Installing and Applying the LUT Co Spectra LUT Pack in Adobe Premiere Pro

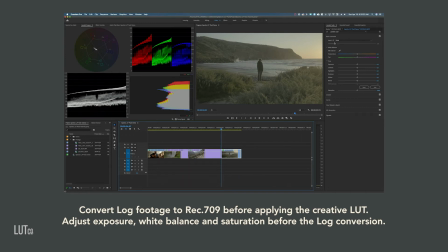[8:16]
So for this shot, I'm actually going to use the Fuji F-Log to Eterna LUT.
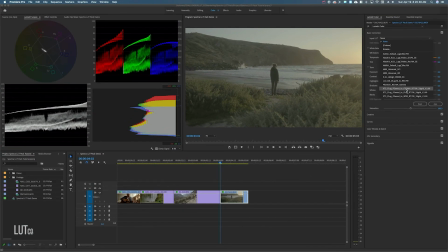[8:23]
You can download this from Fuji's website, and most camera manufacturers will actually have free LUTs to download to convert their log footage to Rec 709. The benefit of using these is that your camera manufacturer knows the
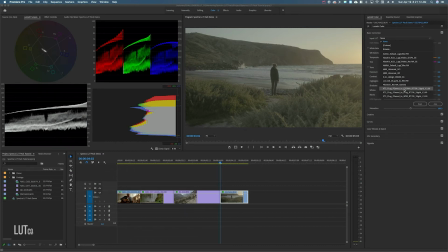[8:39]
exact color science and knows how to convert it best to get the most natural looking colors.
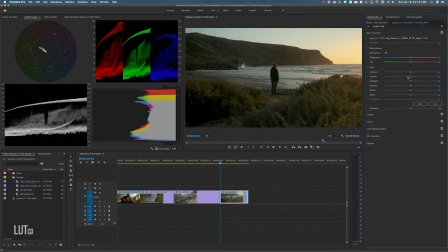[8:44]
So we're going to apply the F-Log to Eterna LUT, and you can see that that's added some good contrast and saturation. Afterwards, I'm going to go to my creative tab, and for this shot, since it's kind of a moody scene, it's sunset,
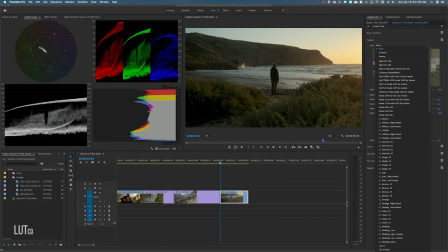[9:01]
there's much more dark tones, I'm going to use one of the Monaco LUTs, because these LUTs were kind of created to be more moody, better with darker tones. And Monaco 2 has a really warm feel, so I'm going to apply the Monaco 2 LUT.
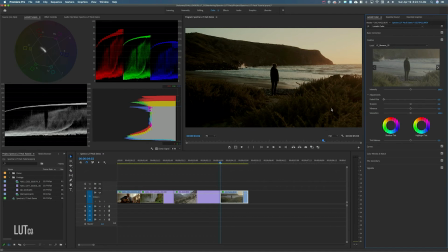[9:19]
And as you can see, it's definitely brought the image down. We're going to need to adjust the shadows a bit to retain some of the detail in these bushes. So we're gonna go back to basic correction
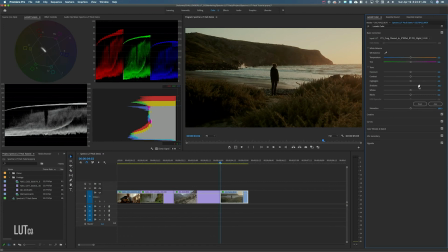[9:33]
and we're just gonna bring up the shadows until they get to a point where we can see that detail in the bushes. We can also bring up the highlights a little bit to bring out, just to overall brighten the image. And I'm also going to bring down the temperature a bit.
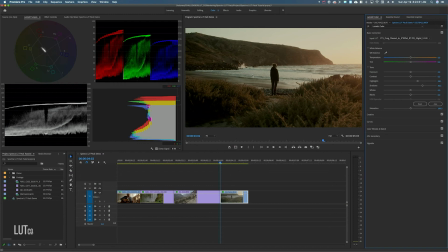[9:55]
I want to bring out some of the blue in this water over here. So I'm just gonna bring down the temperature and then increase the saturation to bring out some more of those colors to make them really pop. Set it to 130.
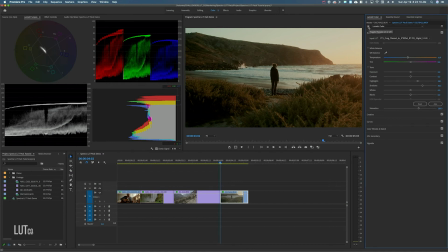[10:14]
And so as you can see, in just a few steps, this is before and this is after. So we've made a very powerful grade by using the F-Log to Eternal LUT coupled with the Monaco 2 LUT and then doing some other basic corrections on top of that.
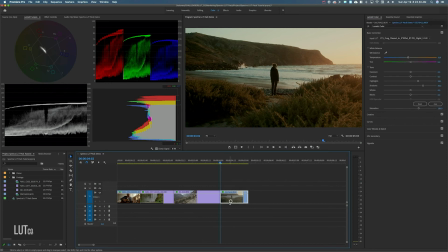[10:34]
So finally, I'm going to reset all of these LUTs,
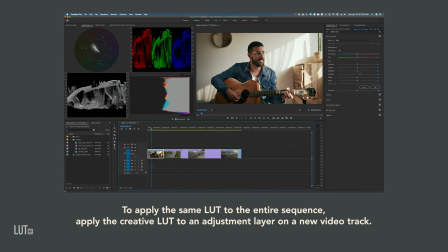[10:38]
and say you wanted to apply one LUT over your entire project. So to do that, you can actually go and create a new adjustment layer,
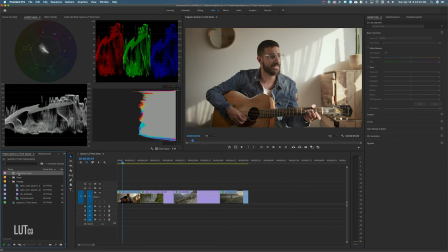[10:50]
press OK, and I'm just going to drag this on top of all of the clips. And then within the adjustment layer, you can actually go to the Lumetri color panel again, and in your creative tab, you can apply a LUT to go over the entire thing.
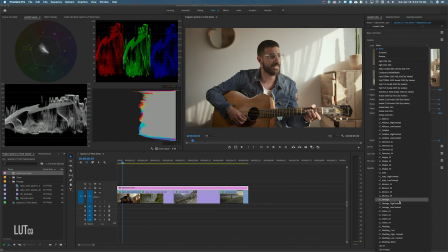[11:08]
So for this, I'm going to use the LC Vantage LUT. And this is looking a little bit strong on this clip, so I'm going to back off the intensity to maybe around 50% to give it that nice, warm, nice contrast feel.
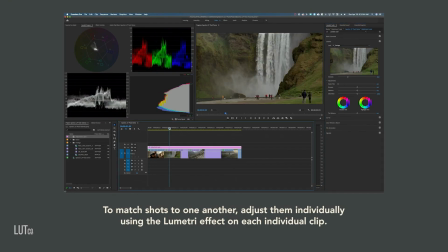[11:24]
And then from here, you can actually just go through all of your different clips
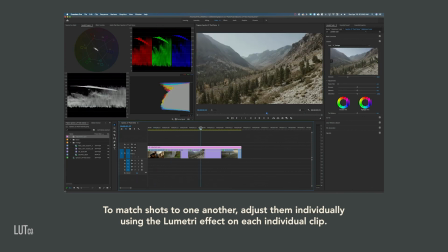[11:29]
and adjust them based on how they're looking underneath this creative LUT.
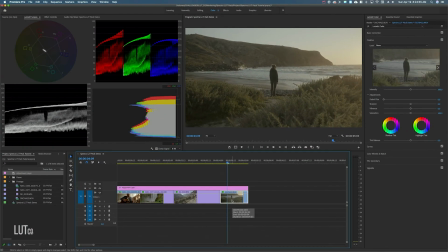[11:35]
So for this clip, for example, we're gonna have to convert this to Rec 709. So we're gonna go back to our basic correction and we're gonna use the F-Log to Eternal LUT again.
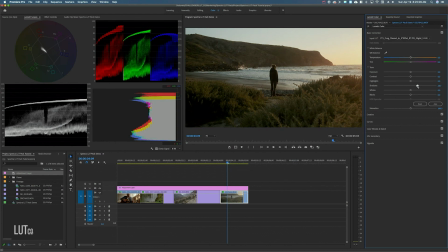[11:47]
And we can bring up the shadows a little bit to a point where it looks good. And then maybe bring the saturation to 115.
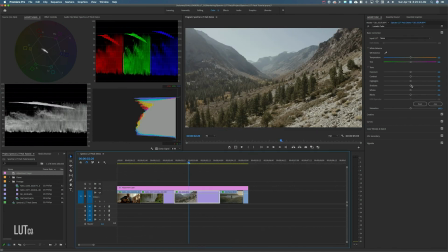[12:01]
For this clip, we can bring the shadows down, bring the highlights up a bit.
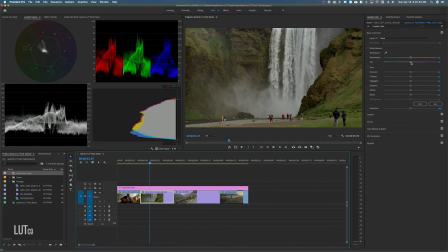[12:10]
This one, we might add a bit of magenta, maybe cool it down a little bit.